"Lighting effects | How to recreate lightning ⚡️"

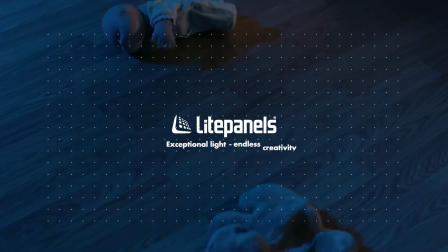[0:01] much like ours, there was a house that everyone knew was haunted.
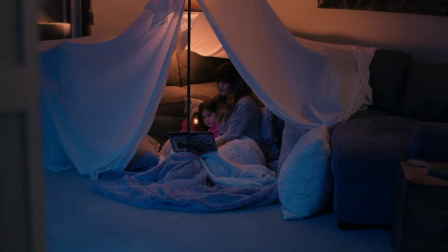[0:05] One day, a man moved into the house, and soon after, strange things began to happen.
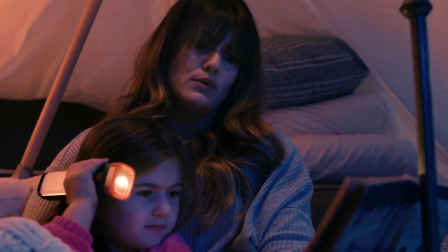[0:11] Odd noises in the night, lights drifting from room to room, and worst of all, the sound of...
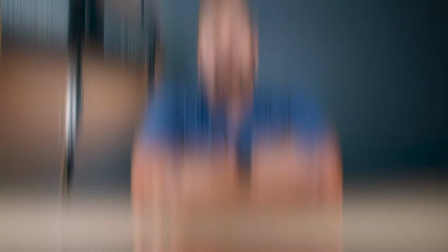[0:20] Ah!
Hi, I'm Garrett from Making Movies, and in this video, we're going to discuss how we used and customized the lightning effect within the Gemini light.
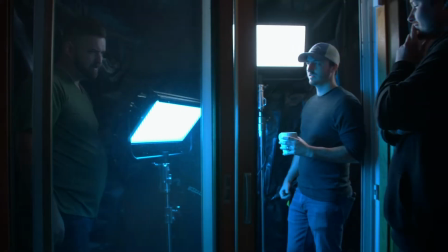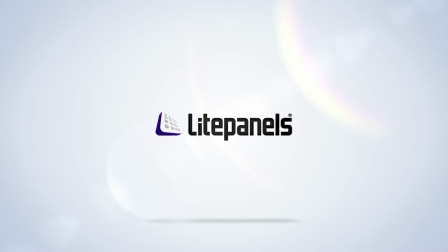[0:40]
Now, this scene obviously takes place at night, but we were shooting in the morning,
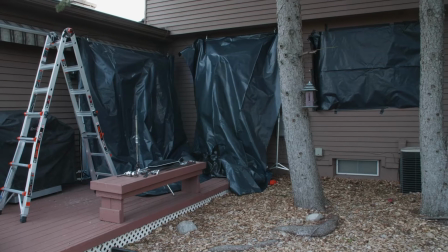[0:45]
so the first step, of course, is to black out all of the windows and sliding doors. Opening shots are used to give context to the world that we're building, and in this case,
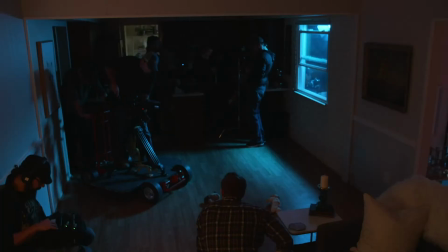[0:56]
we wanted to give a taste of the lightning effect, but not really blow it off the top the way that we would at the end. For that shot, we had our initial lighting coming through a window.
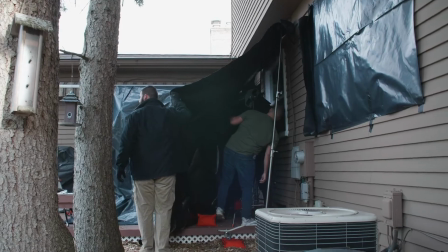[1:07]
In that window, we did a blackout canopy around a 2x1 and 1x1 Gemini light.
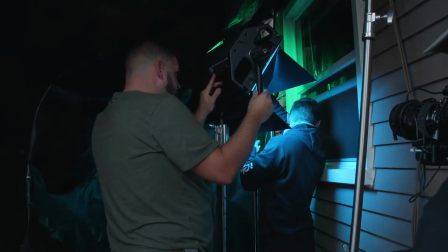[1:12]
The 2x1 Gemini set with an industry standard gel, in this case, a light blue coming through to cast what would feel like rain at night.
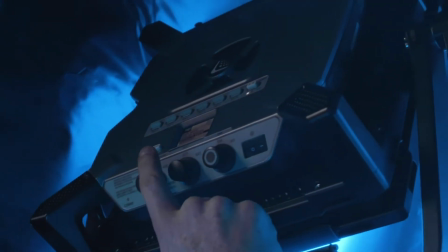[1:21]
The 1x1 was set up with our customized lightning effect to the parameters that we wanted. Here's how you access and customize the lightning effect. Press the furthest left knob labeled Menu.
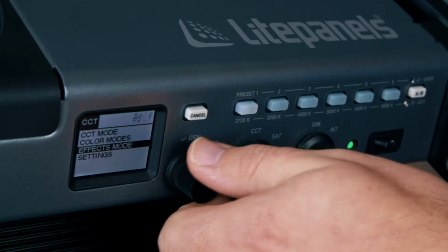[1:37]
Scroll down to Effects Mode. Scroll down to where you see Lightning.
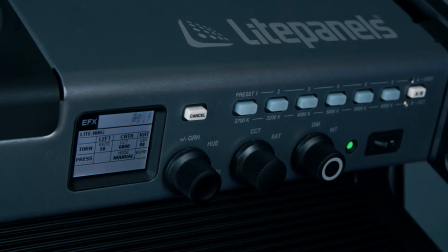[1:46]
Here, you'll see the effect parameters and controls.
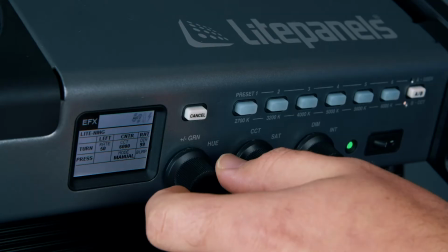[1:49]
Turning the leftmost dial adjusts the rate of our lightning strike from 1 to 100.
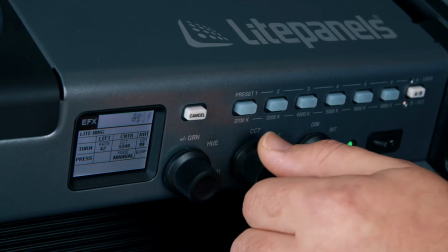[1:55]
Turning the center dial changes the CCT value of those lightning strikes.
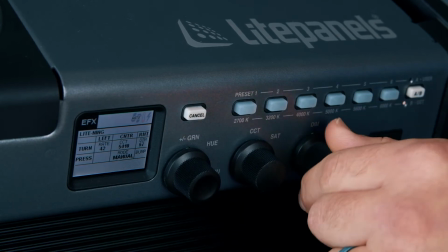[2:01]
And the right dial adjusts dim or intensity, again from 1 to 100. Pressing the center dial changes the effect mode between loop and manual.
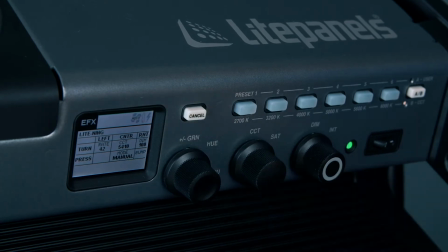[2:13]
In manual mode, pressing the right dial triggers the effect. Because we wanted to open and close with the lightning, we didn't want it to loop lightning the entire time. We wanted it to hit at very particular points at the beginning, and then of course at the very end. This is where the wireless DMX module, you can see it there, it looks like this,
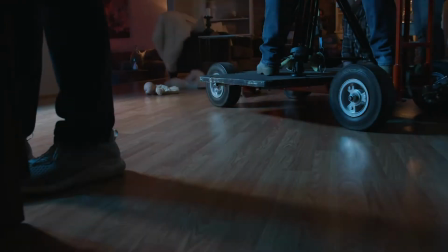[2:39]
comes in really handy, because in this case we're shooting inside, the lights are outside, sometimes we rig the lights really high, and you don't always want to have somebody manually manning or triggering those lights. By the way, it looks really awesome like that. Wireless DMX controls on the Gemini 1x1s, 2x1s, and even the Astra 6X gives us the ability to have full control over our lights and customization of our effects without having to be manually or physically on top of our lights. Once we see and are inside the blanket fort,
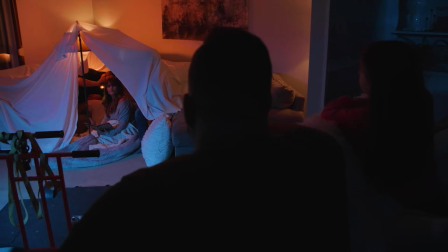[3:20]
we see that it's held up by kind of a lamp as the main pillar by which the sheets all kind of come off.
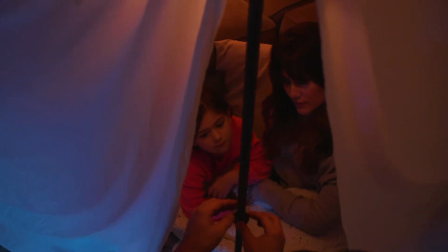[3:26]
And that's great. It kind of gave us this really nice warm light that contrasted the cold light that we had coming in.
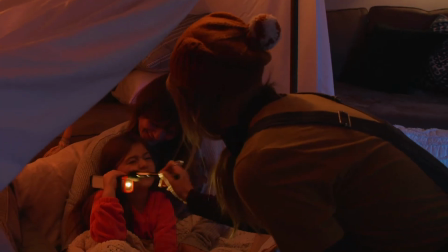[3:33]
But practical light like that doesn't always look the most flattering. The first thing we did was to put that light on a dimmer, bring it down,
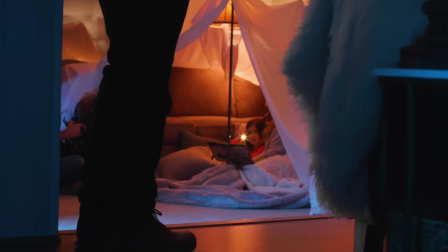[3:41]
give us the right amount of warmth and glow that we wanted for the ambiance, but something that wasn't going to necessarily cast hard shadows. From there, we supplemented or boosted that light using a Gemini 1x1 hiding behind the blanket fort. Another great feature about the Geminis is that you have the ability to fully control the CCT value from
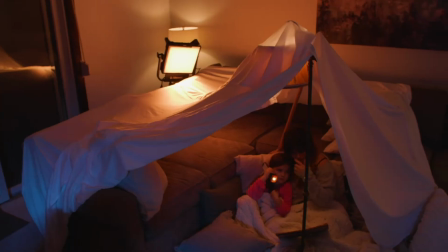[4:02]
2700 to 10,000 and manage offset green to magenta.